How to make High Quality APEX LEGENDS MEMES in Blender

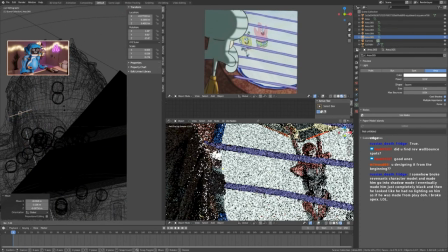here at these glasses, like this,
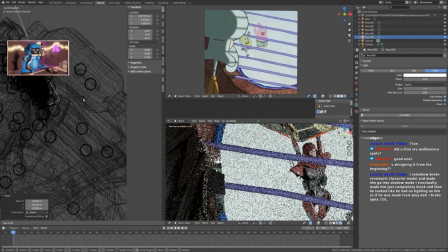like this, like this,
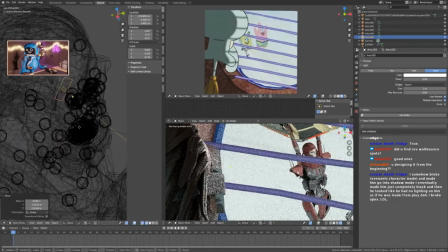something here,
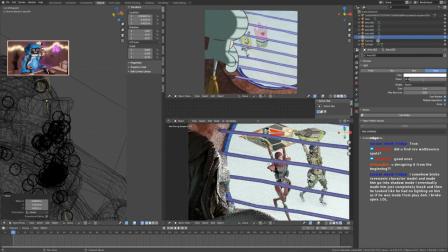which is way too bright like that, but when we reduce it to
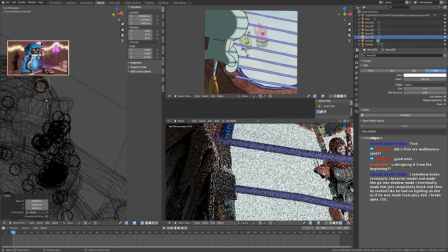1.0.1 and then decide where we want it, just moving it around to see when and how
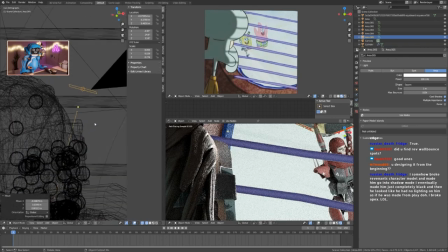I can get a reflection out of it.
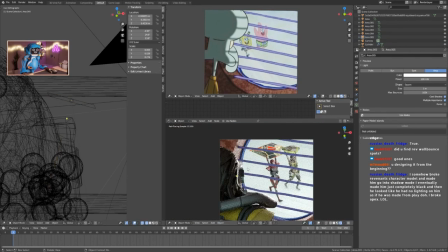Like this. Is that what I want? Is it achieving the effect that I want from it? Not really.
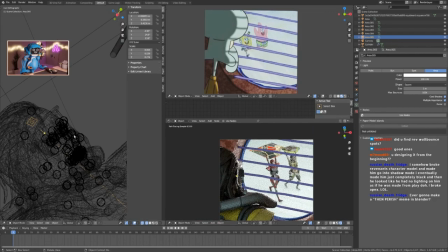This is then experimenting.
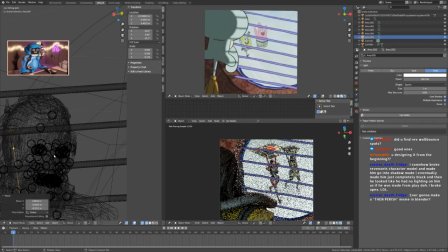Moving it around, seeing when it hits the way I want it to, what part I want to light up, if I want it to light up,
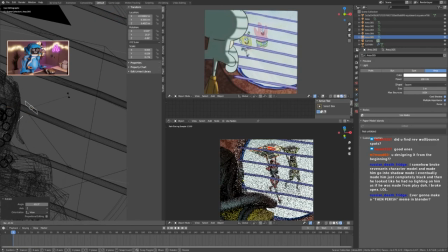or if is light up even worse. Play with shadows.
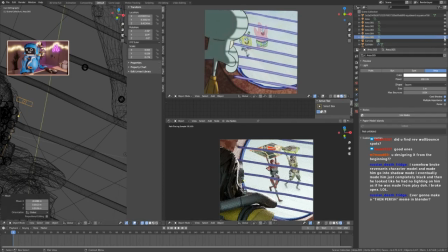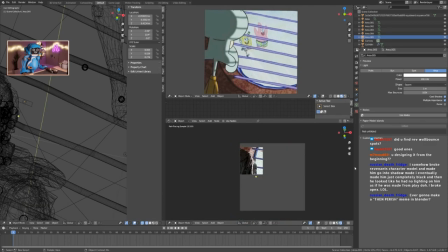Or does it look completely unrealistic this way?
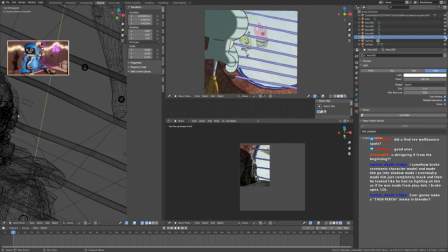Does it make it better? Did you find Revenant wallbound spots? Good ones?
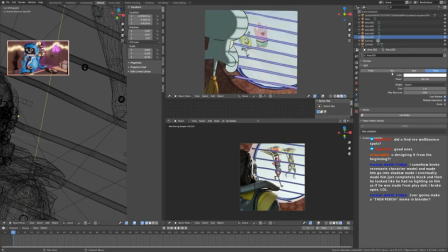Depends on how you define good ones. I think I like it with better. With this little edge light thingy majingy.
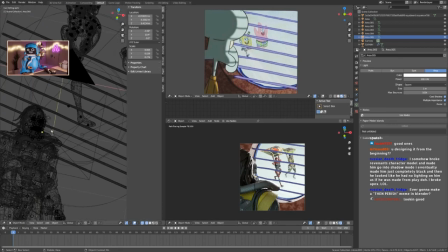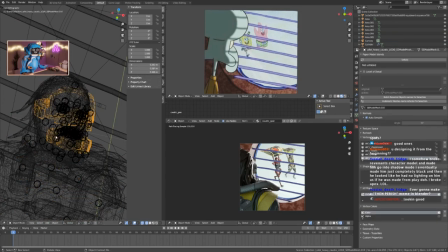But caustic doesn't read perfectly well yet.
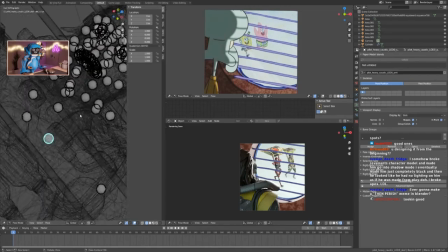Where head? There head.
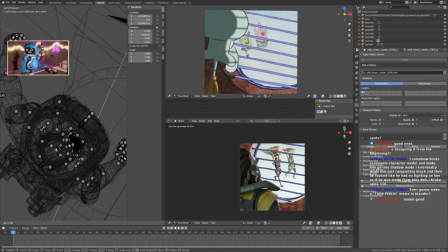Like if I show it more to the camera, he seems like he's looking somewhere else. You know what I mean?
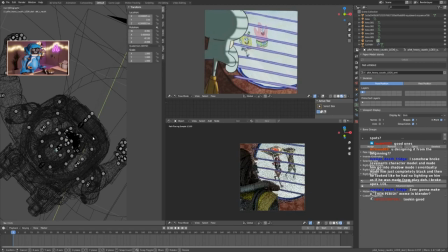But at least then you can see a bit more of the face. Yeah.
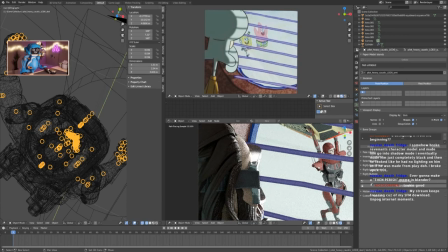Because you now have face and have different, like color, a different color here, a different color here.
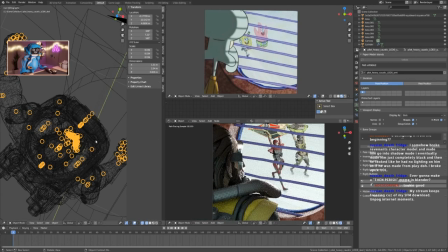It's a bit more readable. Together with the area light.
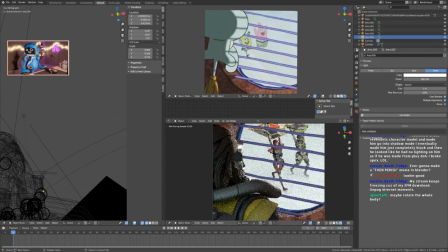If I turn that off. Yeah. I like it so much better like this.
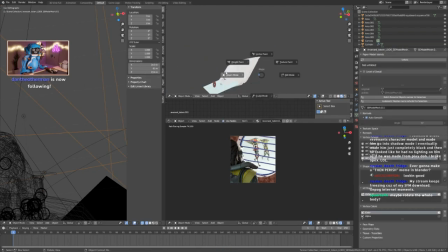Ooh, No, I don't need you. Please, please go away.
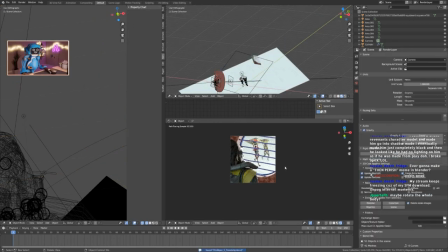That was not what I wanted. I think it's too bright.
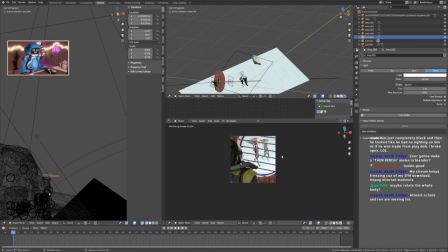30. Yes, much better.
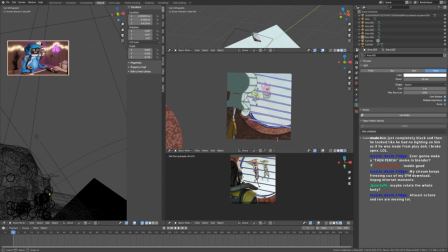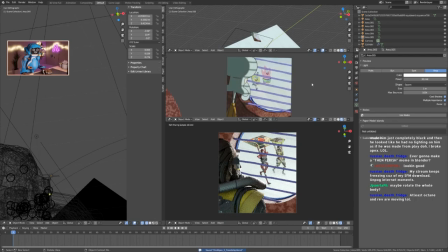Are we finished? Maybe rotate the whole body? Not really. I like what you're seeing right here.